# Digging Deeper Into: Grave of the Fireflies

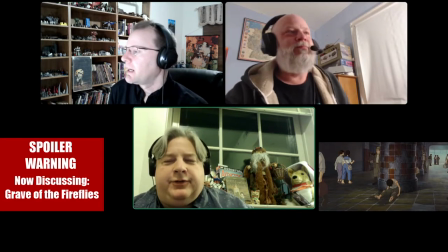Yeah, it's a vicious,
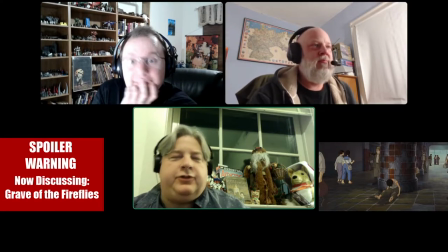vicious cycle that he is apparently. this is like when he comes on and you get that that you notice the
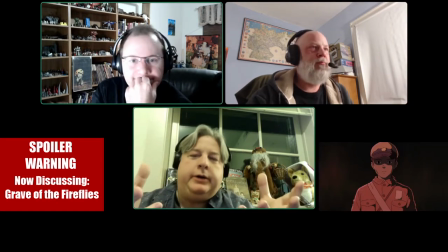red hue when you're looking at the spirit and that red hue kind of gives is the
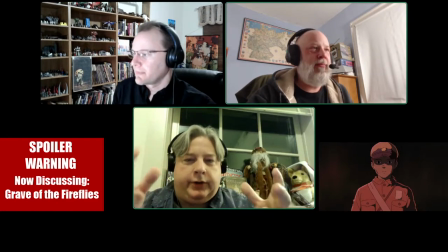marker when you watch indicator of death yeah that it's your the point
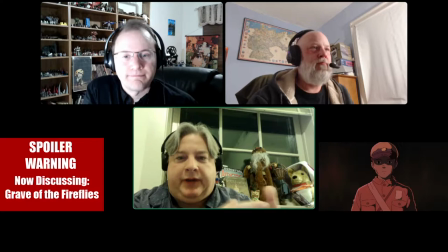of view is of his spirit not of what's happening within in the life or what he's looking back on so when you have that redness and he's just kind of you know just staring at you and he's he's looking at himself and he does that little monologue and
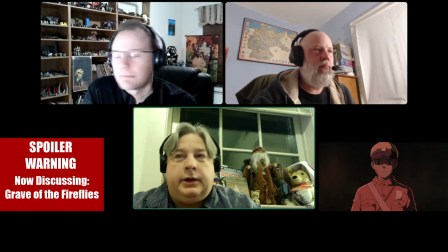tells you the date and you know what's happening you know then you realize you kind of realize start to realize you don't see you don't realize this on the first watch you realize it on multiple watches yeah that what he's talking about is that okay I'm going to go through this story again
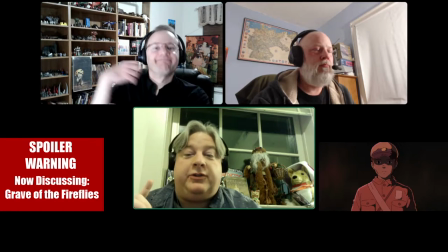yeah and then it's almost as if he's forgotten and then he comes back and
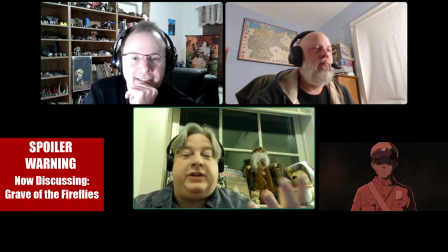he goes okay and so we're in one of these never ending cycles since 1945 as as he just keeps coming back to this thing over and over again, just as if he's running on a circular train route.
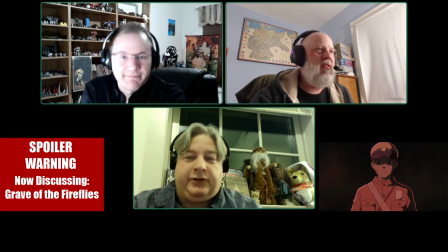If not the train, there he is. He's restless.
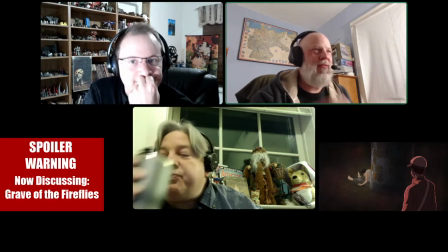He's restless, he's unfulfilled, unsatisfied in this, so he just repeats the story.
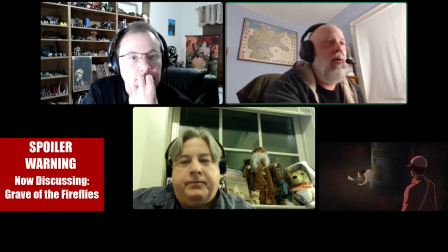I learned something years ago, a friend of mine in Tokyo, that you never, for holiday cards, like if you're sending Christmas or Hanukkah, whatever cards, never send a red envelope to someone in Japan because it's a death announcement
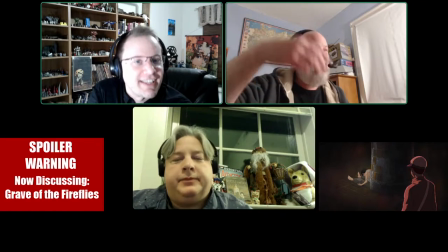so I didn't think of the sort of red shift in Seta in this scene
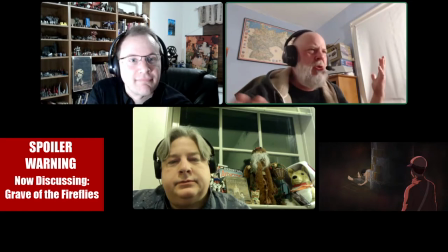initially I'm like okay it's like sepia tone like you're looking at an old film and it's like but Steve that you pointed that out it's just like yeah it's a red shift because that red shift is a marker
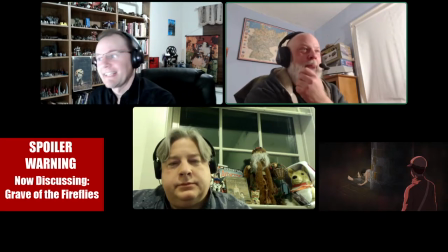of death I'm like oh crap there we go
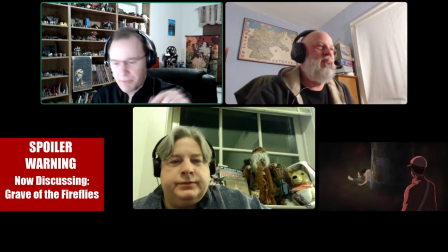one of the things I want to point out I'm glad you brought up color one of the things this film did unusual tricks which as far as I know is the first time this was done in anime there are no black outlines in this film or very few they used dark brown for
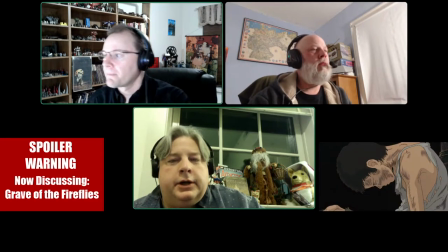character outlines and character details oh I didn't know so which is kind of hard to do because it
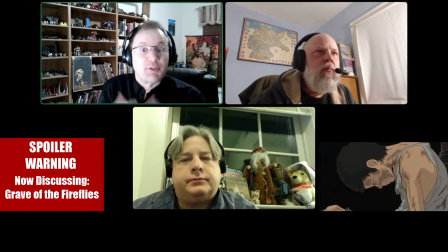makes things less crisp but it adds sort of a sepia tone to everything it makes things a little softer
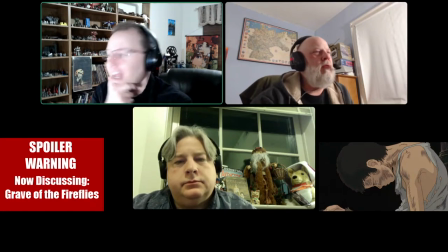which I think was very smart I had not noticed that until I looked it up
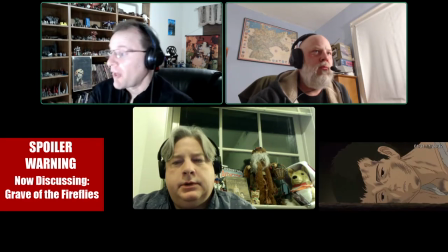and so a lot of folks say this is about
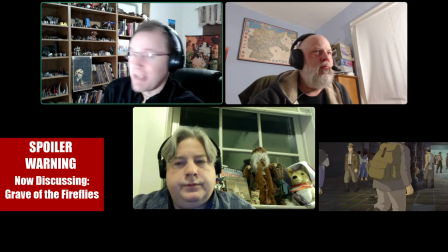an anti-war film they also say that it is about man's inhumanity to man except that this happens
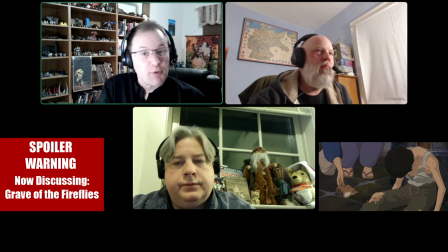he's laying there and some random stranger goes by and gives Seta food at a time when food is extremely scarce like this is what killed him basically and so there's obviously an irony in there yeah um but also just the fact that like you know there is kindness in this world
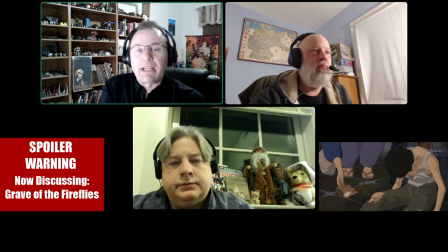right this is not simply a world in which everyone is against these kids um and i think there's very much takahata saying no no like this is a movie about people about characters with their own motivations
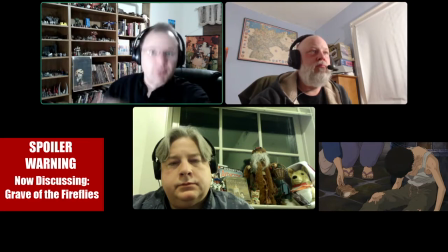and their own aspirations and all sorts of things going on it's not about heroes versus villains you know um as we'll see as we get into
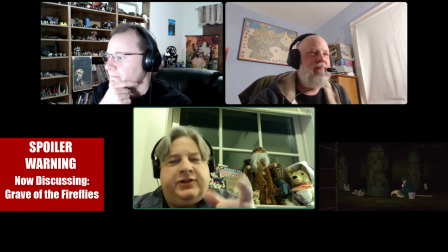the movie um yeah um well i thought it was interesting in that scene where the guy gives him food and you hear the dialogue going around you
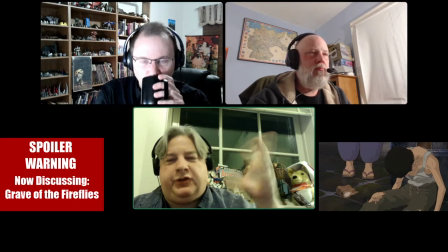know yeah and they're saying that dude eat something get up we don't want the
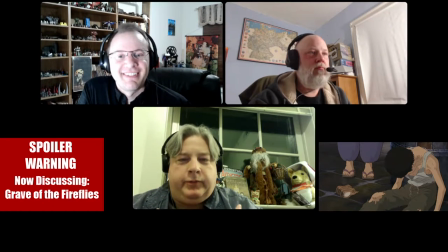americans to think that we're just you know we we don't want to we think less of you and want you out of the way